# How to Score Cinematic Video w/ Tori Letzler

And because there's not a ton going on screen and we don't really know what's going on, I don't want to give it a full section here. We just want to kind of ease into it.
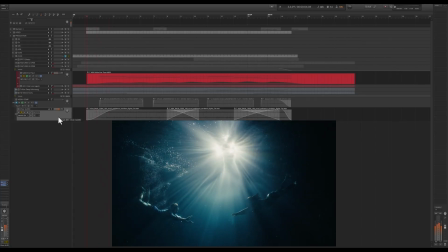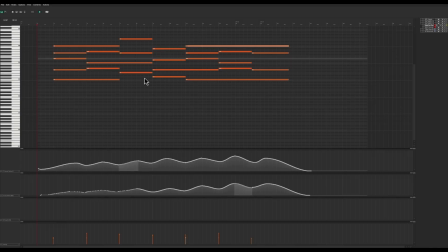270s
And I'm going to open up these strings for a second so you guys can just see how I've programmed these. So obviously these are MIDI strings. You can see all of my chords here. In this range, I'm not going below C3.
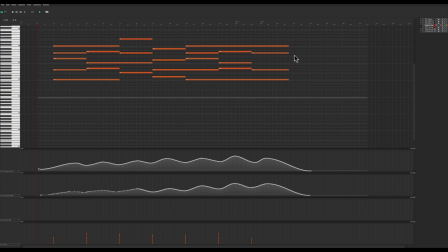283s
I'll have additional strings doing the lower register at a point. And the things that I've programmed, you have velocity down here. And then it's always important with orchestral instruments, but specifically strings, that you write in volume and modulation, because In most cases, orchestral instruments are very responsive to those types of data, and without it, it's just not going to sound organic. It's going to sound like the instrument is going straight ahead.
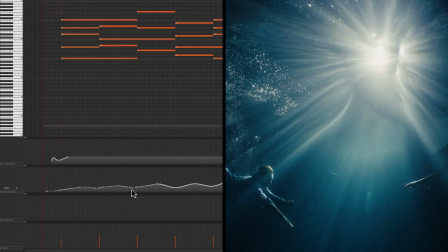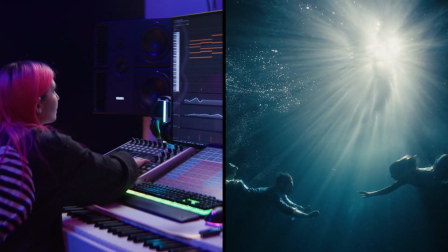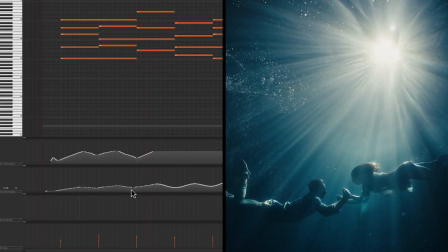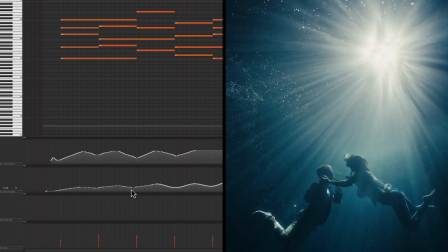So if I hadn't done that, you wouldn't really feel the push and pull that I think the scene is giving emotionally. I look at programming for strings and other instruments that kind of have a lot of emotion to them, almost like breathing. So when you're going in and out, and that's how I would program, is I really just think about following my own breath and when I'm watching picture. I don't know if that's a weird thing that I do and no one else does, but that's how I look at it. So now that we have our strings and our pad down,
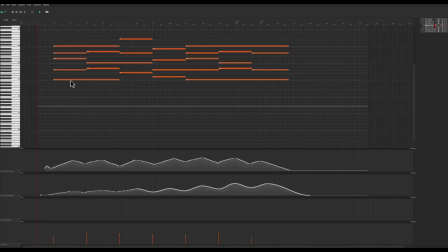363s
I'm going to take the bass line that I've created in the strings, and I'm going to play it down the lower register. And I have this on my cellos and basses.
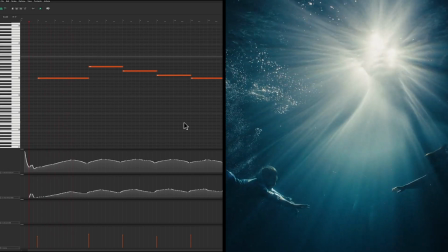So just giving it some nice bottom end and warmth. And then I'm going to double those basses on a synth bass.
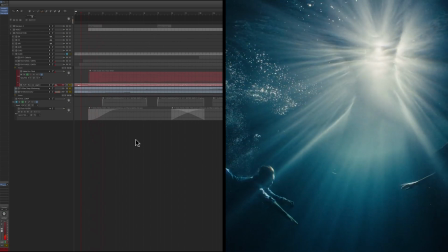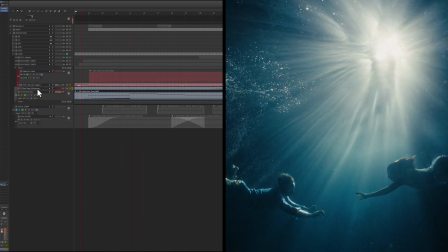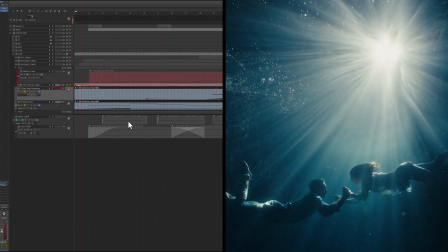So for me, as a composer, a lot of us have templates. So I work as a composer and also in EDM. When I'm making an EDM track or, songwriting in any way, I don't start with a template. I start totally from scratch. Every song is different. I have things that are my go-tos, but it's all from scratch. When you're working in film, a lot of times we're doing big sessions, big orchestral sessions.
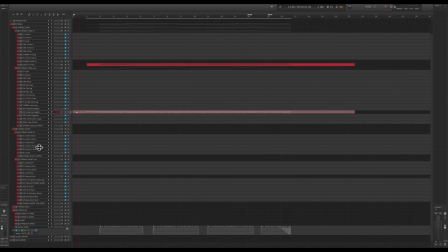433s
So we will work from templates. This is kind of what my standard template looks like, is that all of my strings are organized by register, if they're long or short, and kind of the standard samples that I would pull from. In scoring, time is money. And so anything that can go to help speed up your creativity and not put any roadblocks in your way so that you can just get in the studio and go is ideal. The next thing, which I think is one of the most important things, is I wanted to come up with a melody. Now, we have this vocal already that's from the pack. Very ambient, a little, you can tell that there's vocals in it, but it's very much just setting the tone. So I thought, okay, we need to describe what's going on screen in a very quick but emotional manner. So the way that I looked at this, without any larger context, is, okay, when their hands link, we want something to change on that.
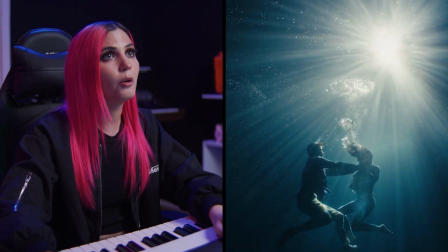485s
That's an important moment in the scene. And when they push their hands away, we want that to signify something. So the best way for me to do that, and a lot of the ways that I write, is using voice as a melody.